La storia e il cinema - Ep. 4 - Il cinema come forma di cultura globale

Probabilmente molti di voi conoscono il film di Eisenstein senza averlo mai visto, grazie a questa scena di Fantozzi.
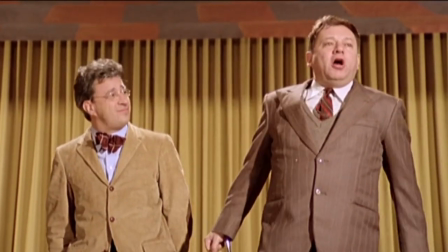Per me, la corazzata Potemkin è una cagata pazzesca!
Questa rimarrà forse una delle scene più famose di Villaggio, nonostante lui stesso fosse un grande appassionato della storia del cinema e conoscesse bene il valore di un film come La Corazzata, che non è affatto una cagata pazzesca, ma piuttosto una mosca bianca.
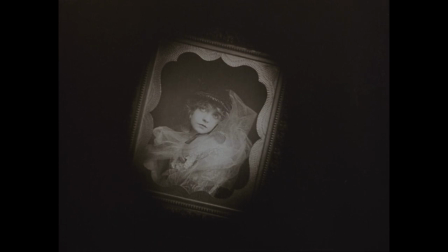Per spiegare quello che intendo, va detto che Eisenstein era uno studioso quasi ossessivo dei film di D.W.
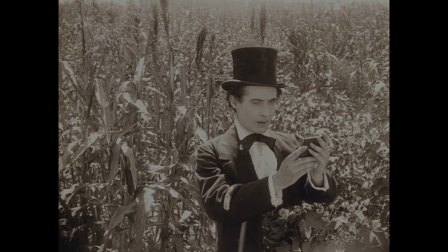Griffith, che col suo film Nascita di una nazione fu tra i primi a porre le basi per la sintassi e la grammatica cinematografica. Eisenstein se ne rese conto e studiò minuziosamente inquadratura per inquadratura i suoi film, che ebbero una forte influenza su di lui. Ed è chiaramente visibile nella Corazzata Potemkin, che nonostante sia un film europeo, si distingue proprio per l'uso importante e decisivo del montaggio.
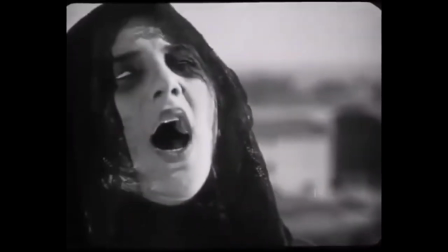Prendiamo ad esempio la scena più famosa di tutto il film, diventata un'icona del cinema a livello mondiale,
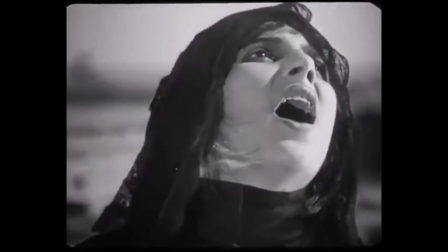ovvero la scena della scalinata in cui una folla di persone viene forzata in basso da un plotone di soldati.
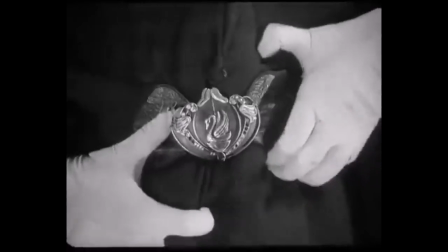Il ritmo forzato del montaggio, unito ad alcuni primi piani iconici,
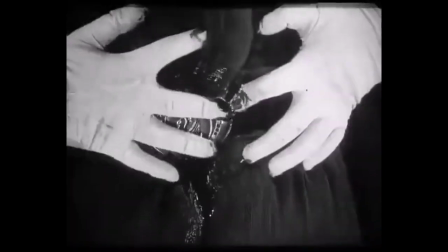rende la narrazione della scena estremamente disturbante per il pubblico che la subisce. Eisenstein sfruttò uno stile di montaggio cosiddetto montaggio delle attrazioni, teorizzato da lui stesso.
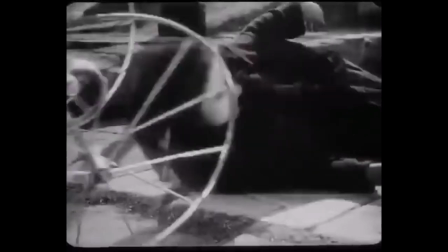Questo stile di montaggio implica che il pubblico non partecipi passivamente alla visione dell'opera,
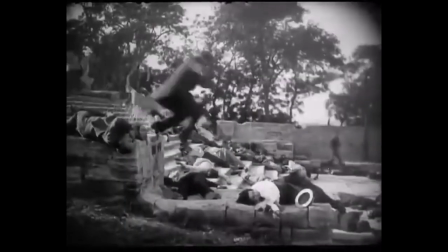ma si è invece travolto e coinvolto ad un livello emotivo, da qui appunto il concetto di attrazione.
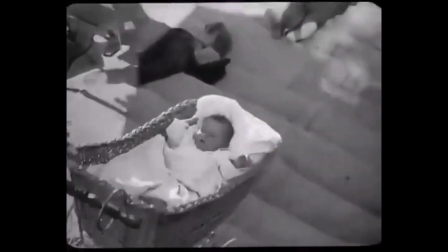Il pubblico infatti deve essere spinto alla riflessione intellettuale. Parafrasando Rossellini, Eisenstein voleva dimostrare invece che mostrare. Per arrivare a questo effetto, le immagini non dovevano mostrare chiaramente i soggetti e le azioni, ma dare delle tracce solo parziali, magari eterogenee e a volte incomprensibili, che portassero lo spettatore ad avere nuove associazioni di idee.
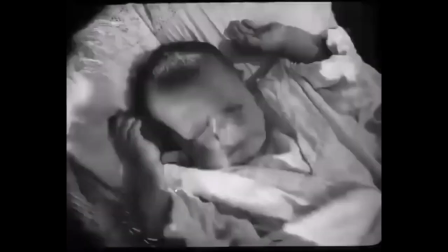Nelle scene concitate si vede particolarmente bene l'effetto di caos delle immagini,
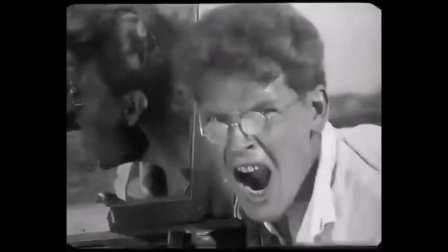che si trasmette allo spettatore investendolo di angoscia e smarrimento, come se stesse partecipando egli stesso agli eventi.
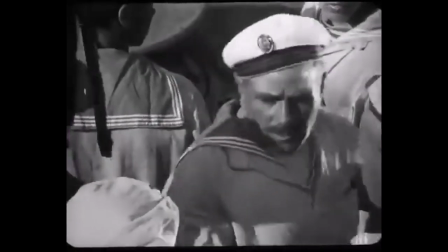Addirittura anche le schermate con le didascalie vengono studiate per partecipare a questo effetto, con scritte anche solo di una parola, lasciate in sospeso. Giunti alla fine, sento però di dover fare una piccola precisazione, perché parlando di cinema europeo, ho generalizzato. Ogni nazione aveva il proprio cinema, e sarebbe quindi più giusto parlare di cinema italiano, francese, tedesco e così via. Questo sarà però l'argomento dei prossimi video, in cui parleremo del cinema espressionista tedesco, della Nouvelle Vague e del neorealismo italiano, tutti argomenti che meritano un approfondimento preciso in un video dedicato. A questo punto l'unica cosa che rimane da fare è augurarvi buone feste. Vi ringraziamo per la visione e ci auguriamo di ritrovarvi il prossimo anno.